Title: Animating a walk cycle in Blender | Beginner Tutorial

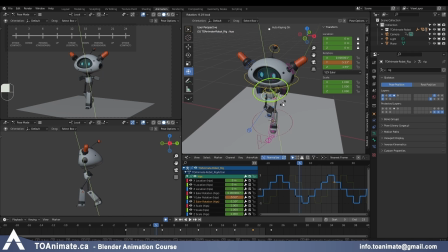(40:32)
And then for the hips, for the Y rotation, right now again it's perfectly even. I can just spice it up a little bit, bring these keys a little bit higher and lower to create a little bit of easing.
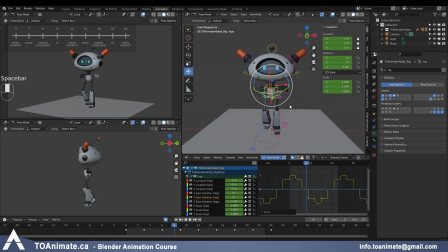(40:51)
And we can do the same exact thing to this Z rotation.
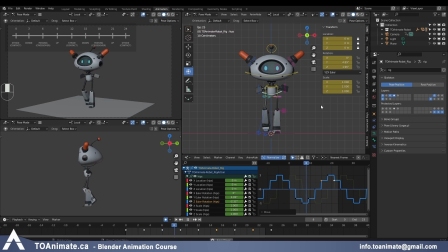(40:58)
And now you can see that the transfer of weight is more snappy, especially the up and down on the Z rotation axis. Okay, make sure you're saving your work. And now for this blocking stage, I think we can leave the legs the way they are for now, and we can move on to animating the head.
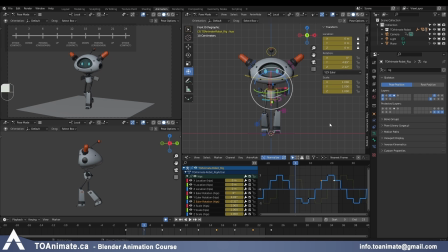(41:17)
So before I do any offsets on the head, I'm just gonna animate it moving the opposite way from how the body is moving. So on the down position, I'm gonna give a little bit of an upward tilt to the head, and then on the up position, I'll give it a little bit of a downward tilt, and we're gonna look at what it looks like.
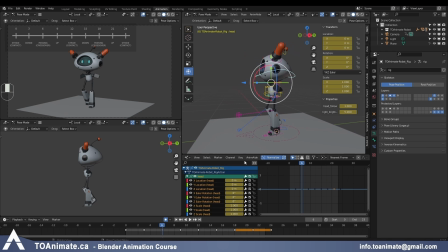(41:33)
So I'm grabbing the head controller, and the up and down is the X rotation. So on my down position on frame 3, I'm gonna make the head in its maximum up position. And I'm not gonna go too crazy because I don't want the head to be too wobbly.
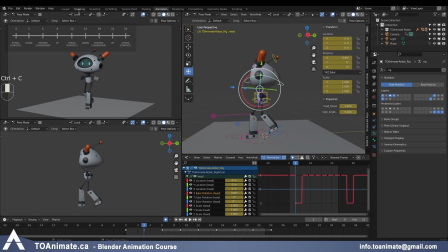(41:50)
And my other down position is on frame 15, so I can just paste that. And on my up position, I can just paste the value and make it positive. And my other up position is on frame 21, so I'm just gonna paste that as well. And let's play that.
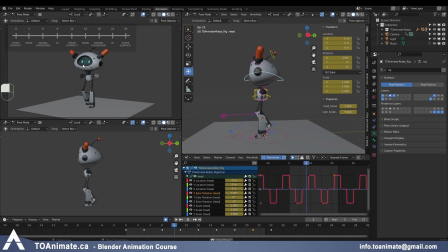(42:09)
So you can see, especially in this 3/4 view, the head is bobbing up and down way too much. So right away, I'm just gonna scale everything down nicely until it's a lot more subtle. Maybe even more than that.
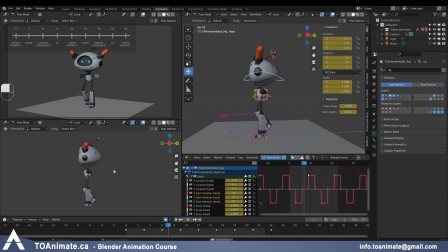(42:26)
And right now, the head is perfectly hitting the down rotation when the body is up and vice versa. And we want to add a little bit of offset to that. It doesn't look that great when it's perfectly aligned like that.
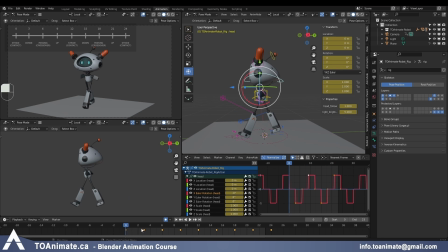(42:39)
And of course, if we were in our splines and we would be adding frames between here, maybe we would offset by 1 or 2 frames. But for now, we're just gonna keep our keys only on these frames where we already have them.
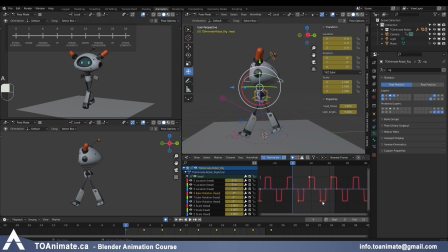(42:52)
So I'm gonna grab this X rotation on the head and I'm gonna do GX minus 3. So now we have an additional key here, but that's fine. It's outside of our time range. We're not gonna be seeing that. But we have keys exactly in the same places where we had them before.
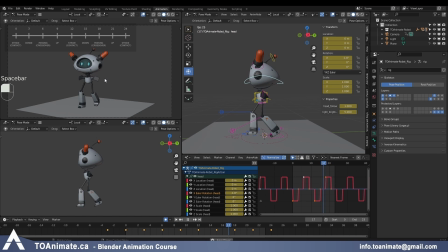(43:11)
And let's play that. So the bob looks more interesting now because there's offset and you can actually read it. You can see the drag and the delay on the head, which we want to have. And let's do the same exact thing to this little antenna here.
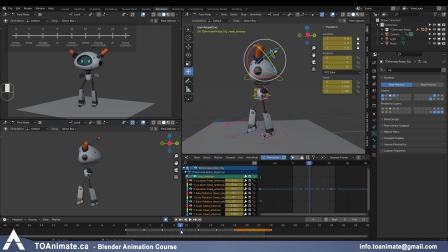(43:28)
So the easiest way again to start is on the up position. We're gonna have it most bent down. And paste that onto my other up position, grab that value, and on my down positions, I'm just gonna reverse,
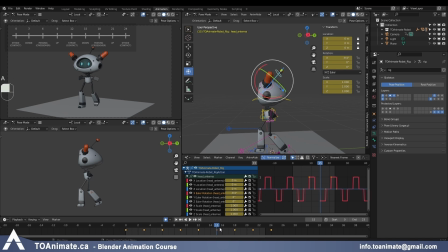(43:44)
paste it onto my other down value, and I'm gonna grab the whole thing and GX minus 3 to offset it. Now let's press play. And you can see how good it looks right away. It looks a lot more alive, and it's very bouncy. If you want a little bit less bounce, you can do that.
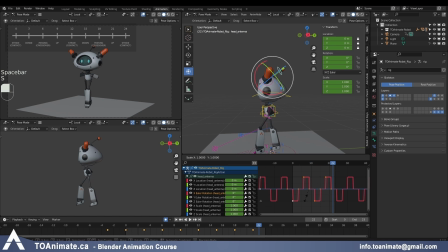(44:02)
I'm just gonna reduce it a little bit. And it looks good to me. And I'm quickly gonna do the same exact thing on these antennas, except I'm gonna keep it very subtle. It depends on what you want. If you want them to be very bouncy by nature, you can do a lot of bounce.
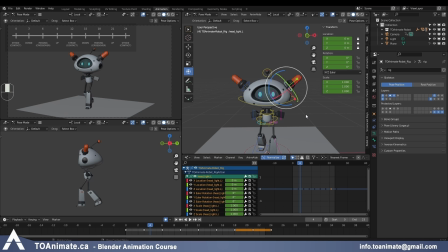(44:20)
I like to keep them a little bit more stiff, so it's gonna be a lot more subtle. And instead of the X-axis, we're using the Z-axis here. Just from looking at it, you can tell. and doing the same exact thing,
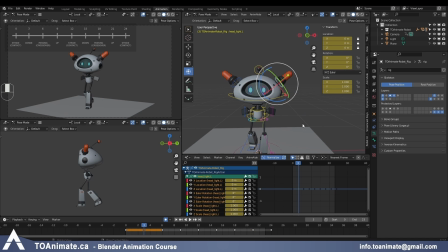(44:33)
but I just want to mention that because we're doing a mirror of the same action, in this case what you can do is use this butterfly mirror controller.